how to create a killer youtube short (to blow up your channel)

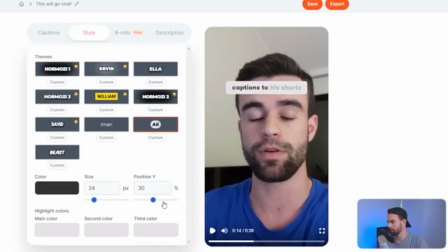265s
I could bring it up to the top here, but I prefer the bottom.
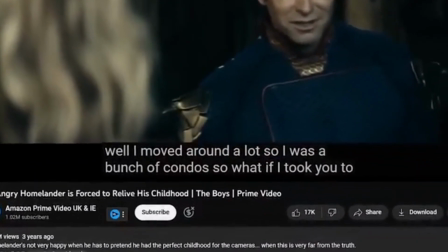267s
Since subtitles are usually on the bottom, YouTube's native subtitles, Netflix's native subtitles, they tend to be at the bottom, so people are conditioned to look to the bottom of your video for subtitles.
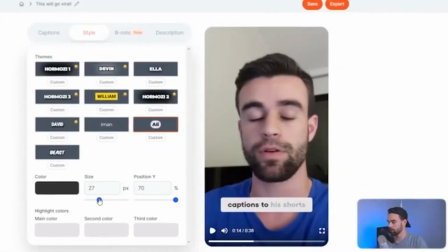276s
You can also adjust the size of your subtitles if you really want. If you click here, you can also adjust the color of your shorts.
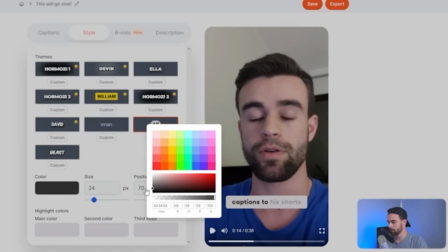282s
I might just make mine a little bit darker, so it's a bit blacker, maybe something like that.
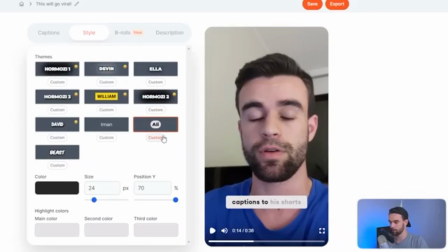287s
Now, if you want more advanced options, depending on which template you're using, all you have to do is come to the template and click on Custom,
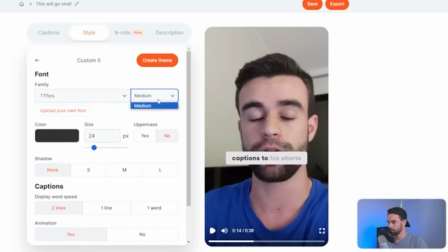292s
and you're going to be able to do things like upload your own font if you have a specific branding font. You can change the boldness, you can change it to one of the default fonts in here.
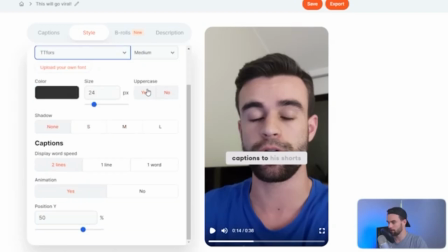301s
You can add a shadow, you can adjust the color and stuff here. You can change it from lowercase to uppercase. You can turn the animation on and off. You can choose how many lines of text you would like to allow on the screen at one time. Now, I like to leave most of these on default, aside from uploading my own custom font, which I won't bother for this video.
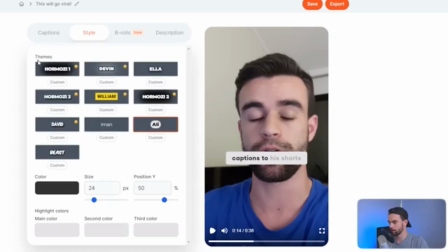317s
And also, I usually prefer my subtitles on one line. So from here, I can just back out of this, and then we're gonna come across to captions again.
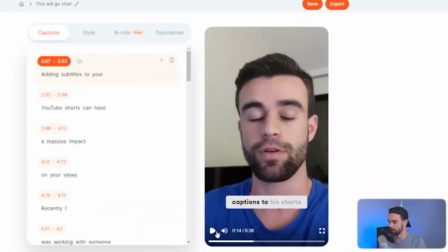325s
Now that we're happy with our style, let's watch through this short and double check everything is the way we like it.
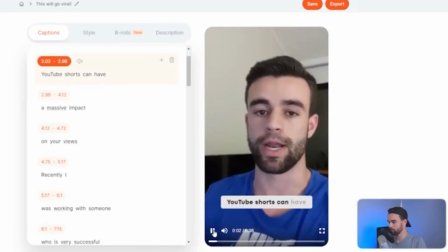330s Adding subtitles to your YouTube Shorts can have a massive impact on your views.
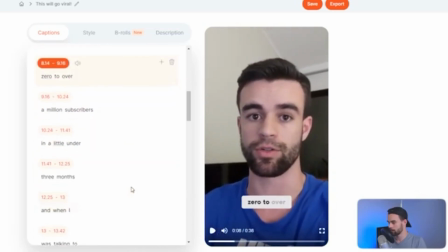335s Recently, I was working with someone who is a very successful Shorts creator, went from 0 to...
So here, this is kind of my fault because I blended my words together, but it says,
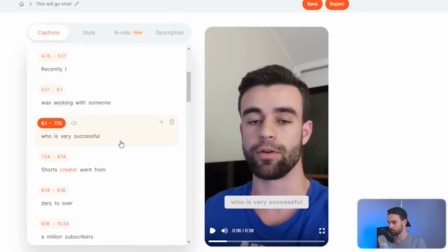344s
recently I was working with someone who is very successful Shorts creator, and you can see Submagic kind of underlines it because it's like, oh, I'm not sure about the grammar here. So I'm gonna add who is a very successful Shorts creator.
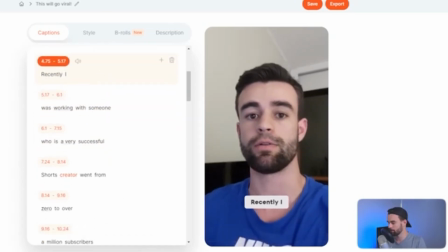355s
So now if we rewatch this, recently I was working with someone who is a very successful Shorts creator,
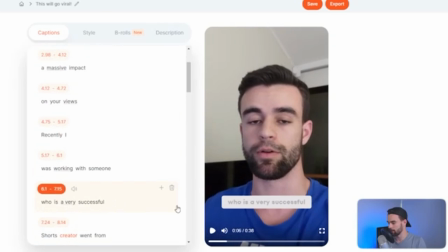362s
and you see it adds in the A on that message here. So let's keep watching this short.
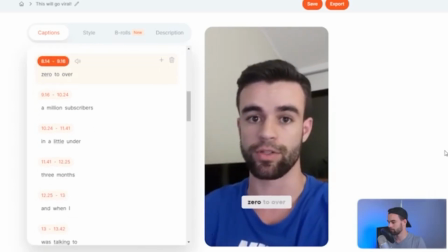367s Recently I was working with someone who is a very successful Shorts creator, went from 0 to over 1 million subscribers in a little under 3 months.
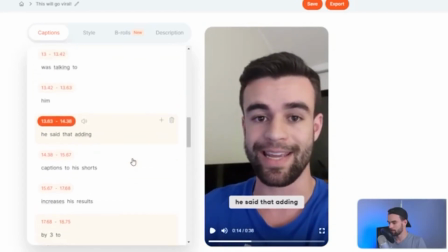375s And when I was talking to him, he said that adding...
So something here that I might notice is there was just one word here. So it was like when I was talking to him, and it jumps to him, and it just shows like one word on the screen. I think it would look a bit more natural if it said when I was talking to him,
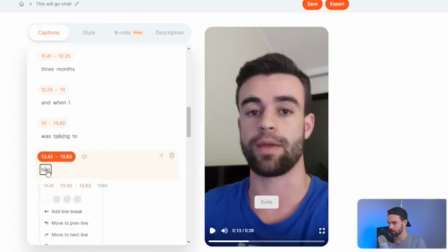390s
all on this same line here. So what I'm going to do is I'm going to click on the him, and I'm going to go move to previous line. It's going to bring it up there.
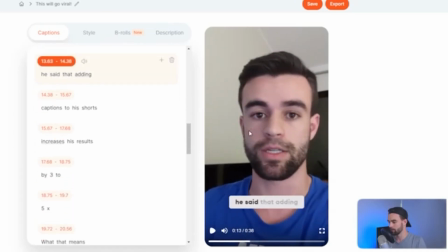398s
And then when we replay this short, and when I was talking to him, you can see that him now is kind of on here, and it feels a little bit more natural.
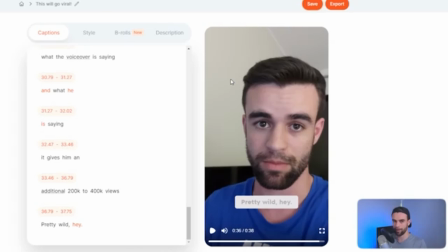407s
So what I'm going to do now is hit save just so I don't lose all of my work.
But that's pretty wild.
Hey, we've subtitled a near 40-second video with animations in just a couple of minutes. If you didn't have much time, you could probably just leave it as it is and most people wouldn't notice or care. Anyway, next thing we're going to do is come across to B-rolls.
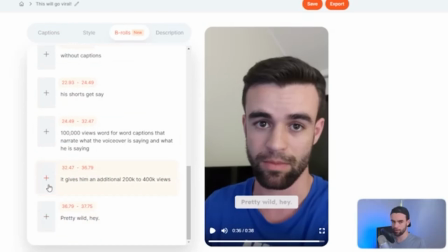422s
Now in B-roll, what you can do is come through your video and add in stock video clips just to help tell the story a little bit better, and I'll show you what I mean by that, and potentially even cover up little mistakes you made. Now at this particular point in the video, we could emphasize an element of the story, which is a creator who went from 0 to over 1 million subscribers in under 3 months, and we could emphasize that by showing someone really excitedly like looking at their computer, almost telling the story of like, hey, they open up their computer, they see their analytics dashboard, their video's blown up, and they're like, wow, it's so amazing. But also at this particular point, a mosquito flies past me when I'm filming this video.
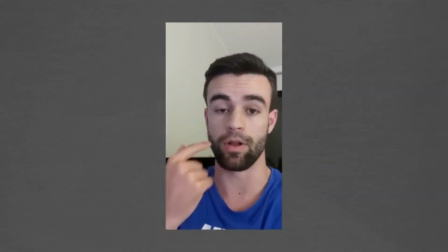454s
I sort of like shoo it and then like scratch my face, which kind of looks a bit weird.
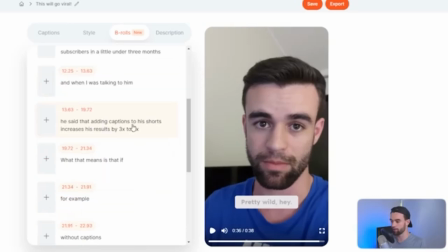458s
So you can click on this button, it's going to automatically try and add in B-roll based on what you're saying in your lines of text, but I'm going to do it manually because I prefer to pick out my clips. So what I'm going to do is maybe put a B-roll clip here of like someone staring at a laptop being like super excited.
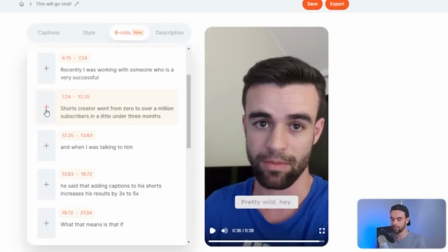471s
Try to illustrate the scene of this creator I'm talking about looking at his like YouTube dashboard and like getting excited for all the views he's getting.
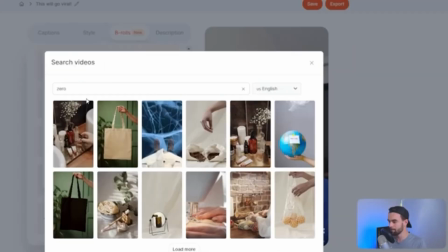479s
So I can click on here. What I can do is click add, and then I can just search for stock footage. So I might do sighted man laptop. So let's pick this one.
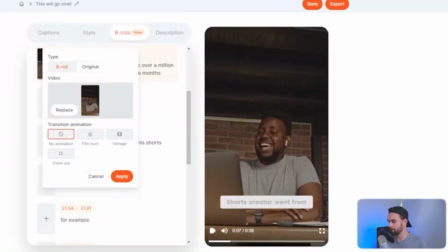490s
This one looks cool. You could go load more if you couldn't find anything you like. So hit apply to that. And then what you can do is also add in effects.
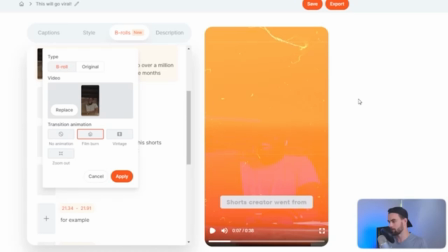497s
So if I add in this film burn effect, for example, it's going to have this like cool transition into that clip.
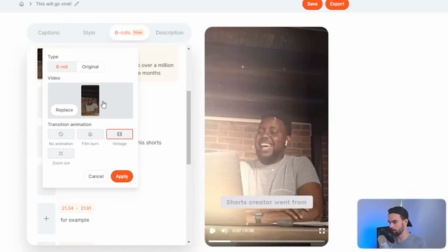502s
I might click on vintage because that one looks cool in my opinion, and then hit apply.
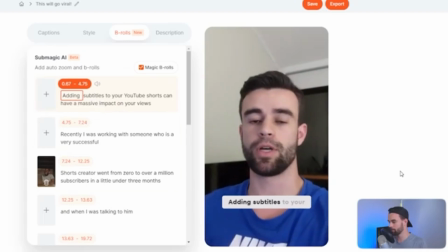507s And what's going to happen if we watch this short now, adding subtitles to your YouTube Shorts can have a massive impact on your views.